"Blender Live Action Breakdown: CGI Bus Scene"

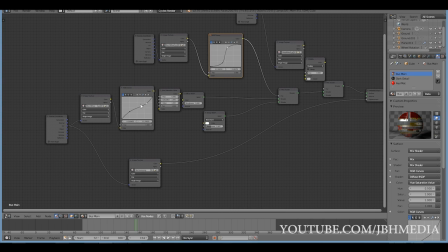So I wanted the texture of the bus to have a low contrast as well, so just to kind of blend the elements a little bit better.
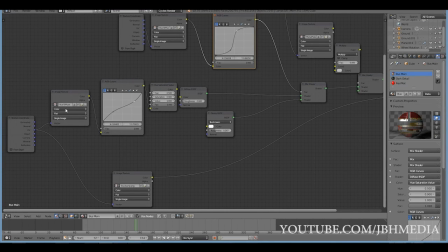Another thing I did was lower the saturation of our bus diffuse layer as well for that same region,
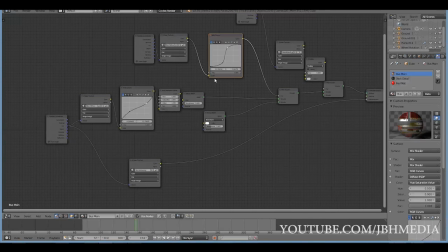because I shot the footage flat with lower saturation. In general, you want to just try to match your materials and your textures to your live action footage.
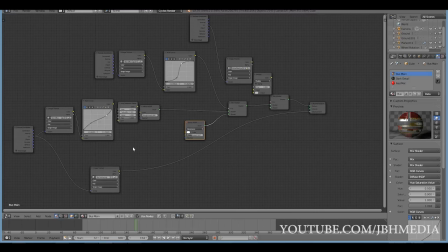Okay, so other than that, I did add a few more things here. The bump map was already on the 3D model, but I'll show you what I did add was a little specular map.
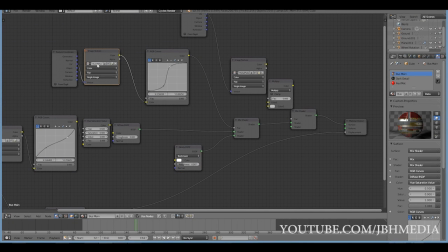I ran this bus diffuse map through Crazy Bump, generated a specular map, and then ran it through a mix shader with a glossy node here for a specular map.
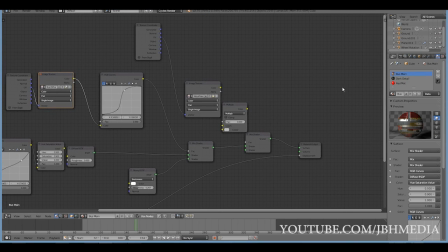And then I wanted to add a little bit of dirt grime over the bus.
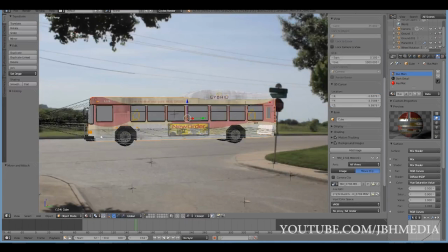As you can see on the model here, this black grime on the bus, that wasn't there originally.
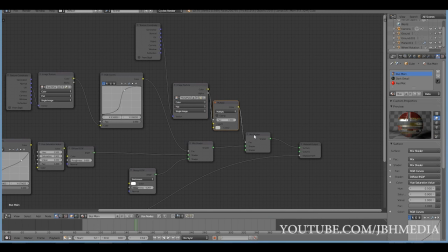Originally it looked Let's see if we can get it without this. Originally, if we take this off, you can see it's all clean.
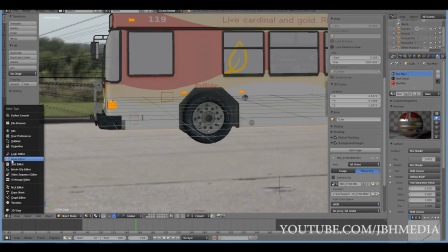And if we add the dust,
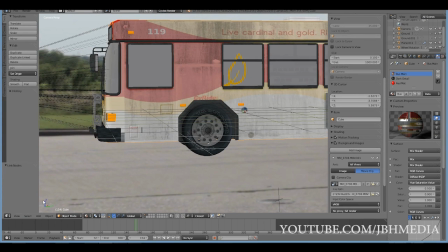we get a little grime there, as you can see right there. So a little trick to add a little imperfection to your model.
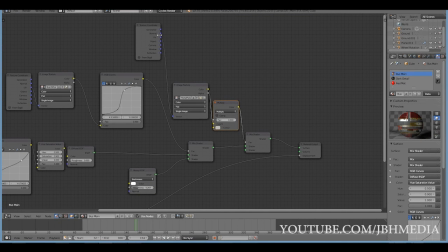So what I did to do that was use the original UV map that was already came with the model. Took a metal plate texture and then ran that through a multiply node and then into a mix shader in the factor input here.
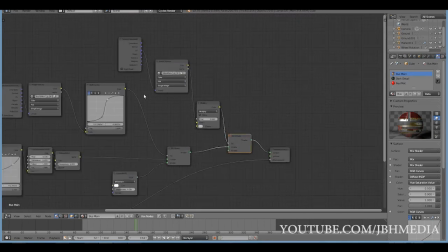So that's how you can create a kind of simple dust layer.
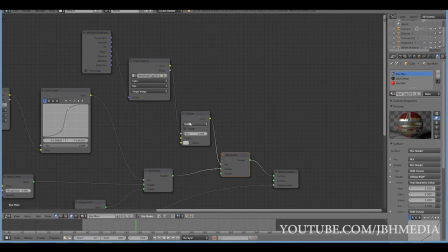Just kind of overlay a rusted texture using the multiply node through a mix shader into the factor input.
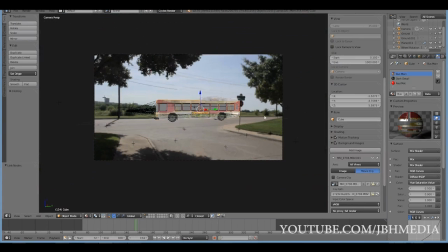So after I set up the materials on this bus, I aligned the model in the shadows only plane.
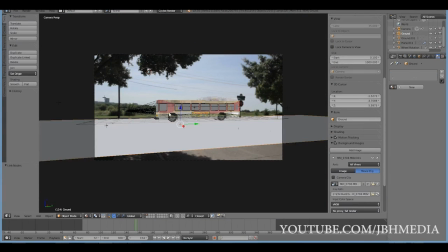There it is right there. I aligned the camera in a position where this would be along the same geometry as the road.
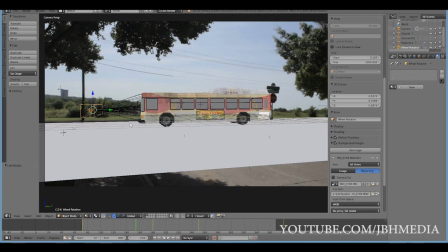And then after I did that, I rigged the bus using a basic driver rig so that as it moved forward and backward, the wheels rotated as well.
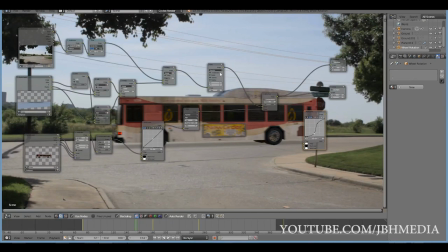So the first thing I noticed when I rendered my first image here
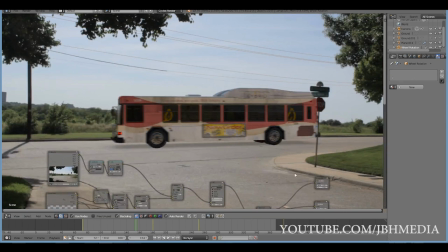was that the shadows seemed kind of unrealistic.
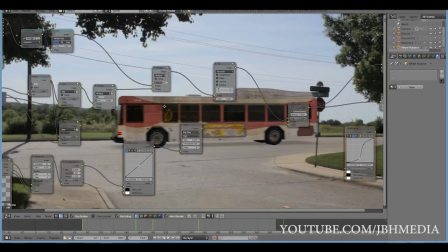So what you do to fix this is you want to go to this multiply node outside your shadows,
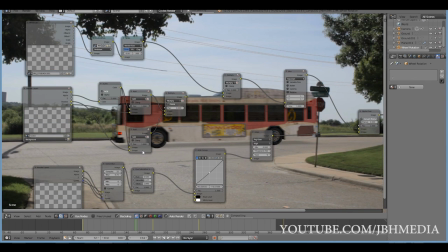the only layer, and you want to go to the factor and increase it. And that'll make your shadows generally darker, your shadows only plane.
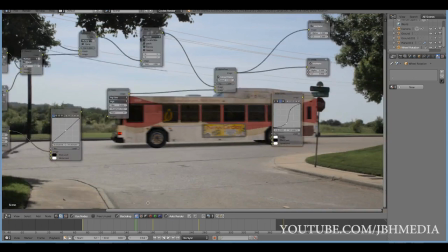And that fixed a lot of it right there. Just by increasing that to all the way to 1, you get a much darker shadow and a much more realistic result.
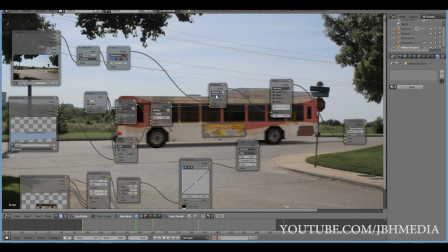So if you ever have problems with the shadows, I would say mess with this one and see if you can darken it down a little bit.
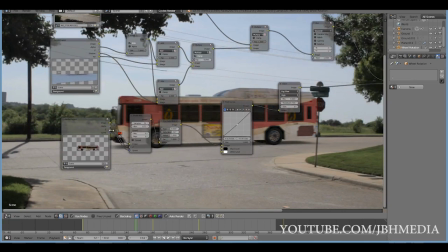But that was the main thing I did in the compositor. Other than that, I added a vector blur, increased that a little bit.
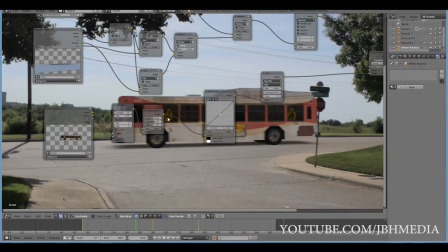Then I increased the saturation a little bit because I thought it was a little too desaturated for the scene.
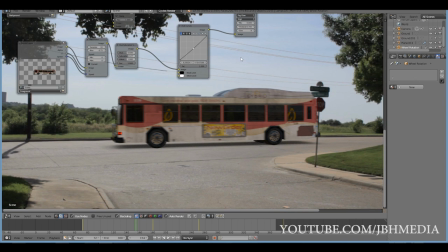And then I kind of darkened it just barely and then added a quick fog glare.
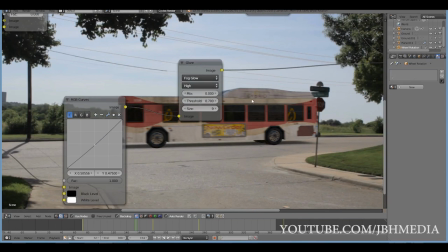Now I don't know if you can see that. But I didn't really do much in the compositor.
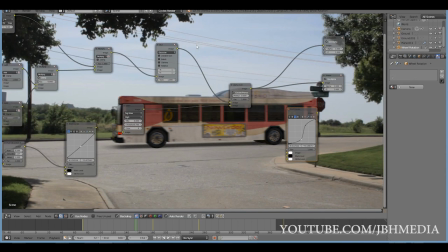I kind of I got away with doing just kind of a basic scene setup.
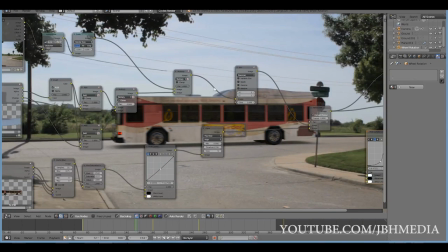I changed the shadows and that's about it.
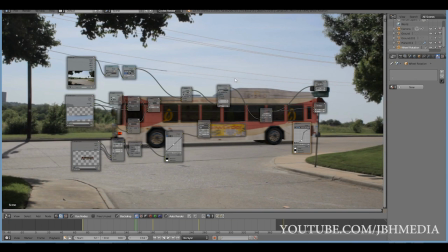So yeah, I rendered this as a PNG sequence with the live action in the background, and then I moved it into After Effects. Alright, so after rendering out our PNG sequence in Blender,
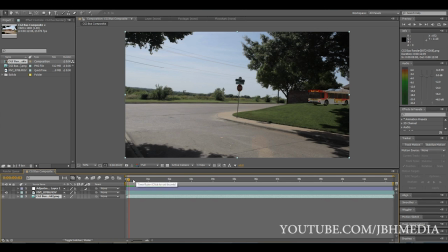I brought in our sequence along with the live action footage into After Effects for some final touching up. The main thing I did was rotoscope out these foreground objects and foreground trees,
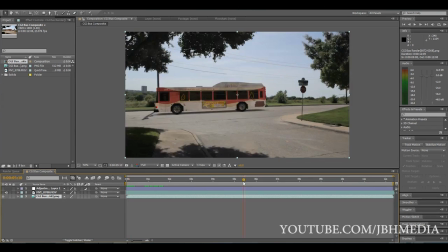the stop sign, and then the trees in the end here.
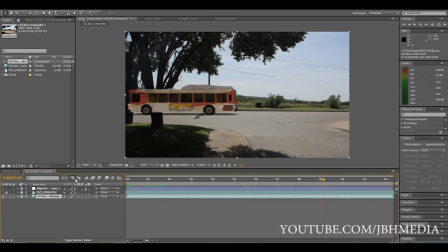As you can see, the bus isn't supposed to be in front of this tree, so I did some minor rotoscoping, as you can see there, and separated them out.